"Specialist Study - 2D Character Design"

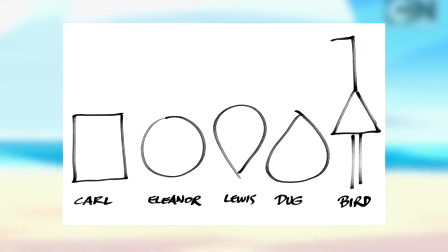249s
This work from the production of Up is a good example of this,
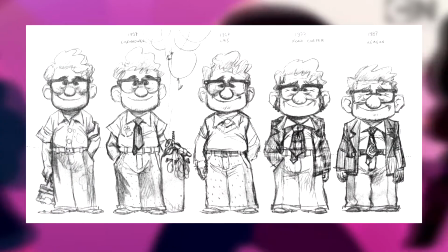253s
and I'd like to use what I've researched from this project to improve on one of my previous designs from my last year's final major project.
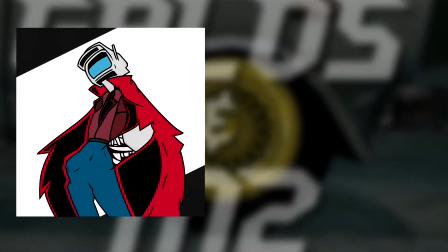259s
Here's a drawing I've created with a newer look for my character.
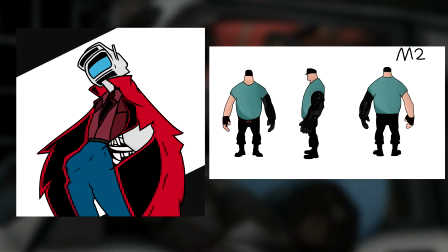262s
I've also created a character sheet for an older design of my other character in the animation so I can draw comparisons on what shapes we used.
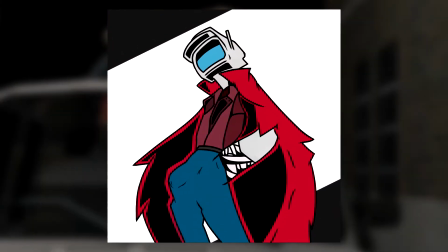268s
The most notable change I made to this character was attempting to modify their silhouette by adding a large dramatic cape.
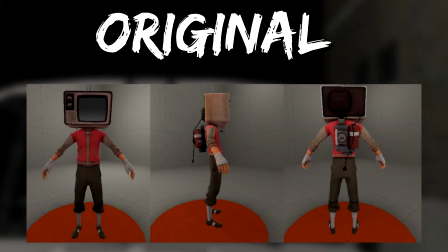274s
This would have been pretty time consuming to animate in a 3D space, which is why I left it out of the original animation.
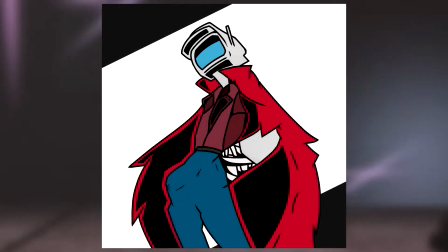280s
I also ripped the cape and kept the sports tape to make sure I was telling the viewer the type of character he is.
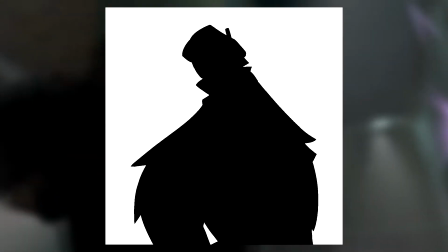285s
I think how from a silhouetted form now, his square head and large cape keep him visually distinct and unique from other designs, so I think I've succeeded in what I was trying to accomplish. I think making the design as sort of unique and stand out as possible,
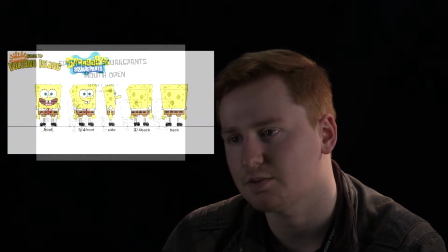303s
using a good sort of color palette to make it stand out,
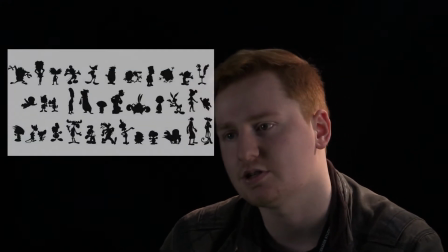308s
adding parts that when put as a silhouette you can see
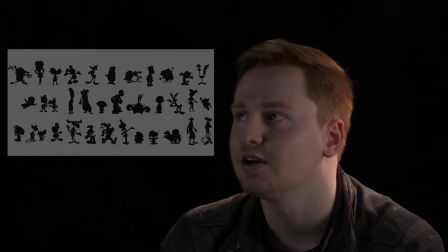313s
it distinctly as that character, and in sort of any scene
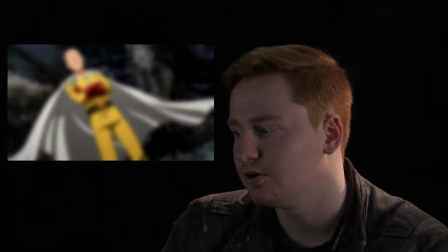320s
you don't have to be able to have the camera focused on the character to know where they are and what they're doing, because you can pick them out in the crowd.
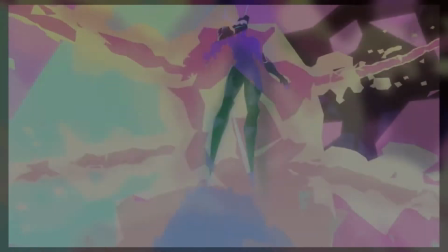330s
Definitely, yes. There's a lot of series I've watched and started watching solely because one of the characters looked quite well done.
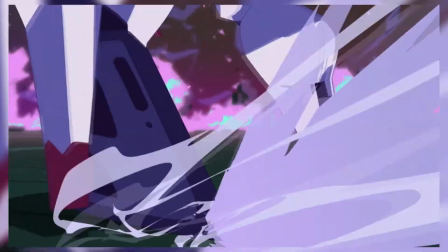339s
The art style it's in fits the design of characters that I may have seen in other series that have been updated. But definitely, yes, the design is one of the most important parts for me. If there's some bad looking characters, I'll still watch it, but if there's a sort of drop in quality with the whole production that affects the designs, then I may consider putting it on the back burner to watch.
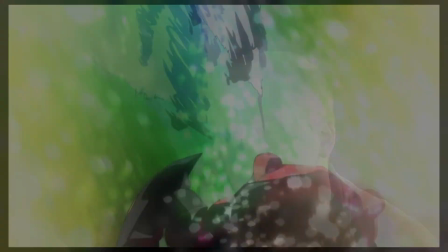366s
I would have to say Gurren Lagann, the mech from the series of the same name.
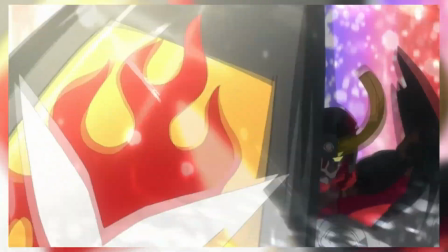372s
Just the design of the two faces, the color palette, the big silhouette and imposing figure,
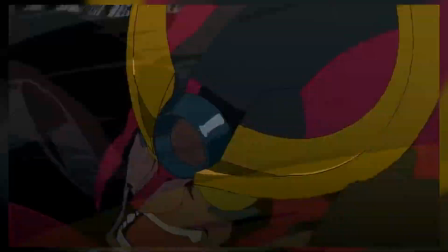381s
and how it can be manipulated with the animation being stretched and moved, and all the fight scenes. I think it's definitely a very good concept of how to design an effective character.
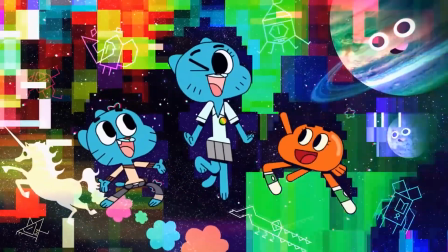395s
So to conclude, I believe that character design is important to the animation industry because characters are often the first image associated with a project.
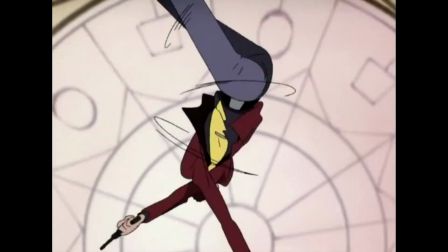403s
So each character needs to display the traits that not only represent their personality, but the themes of the series too.
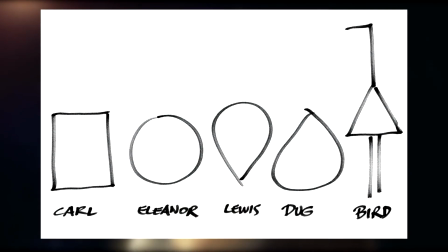409s
Shapes and the connotations they're associated with are also used to give traits to a character's design,
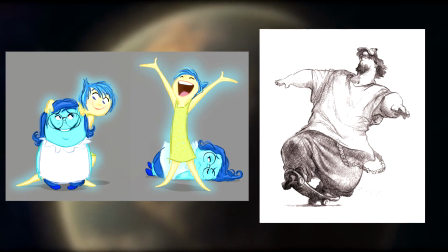414s
and chances are, the most we can tell about a character from first glance, the more likely we are to be interested by it.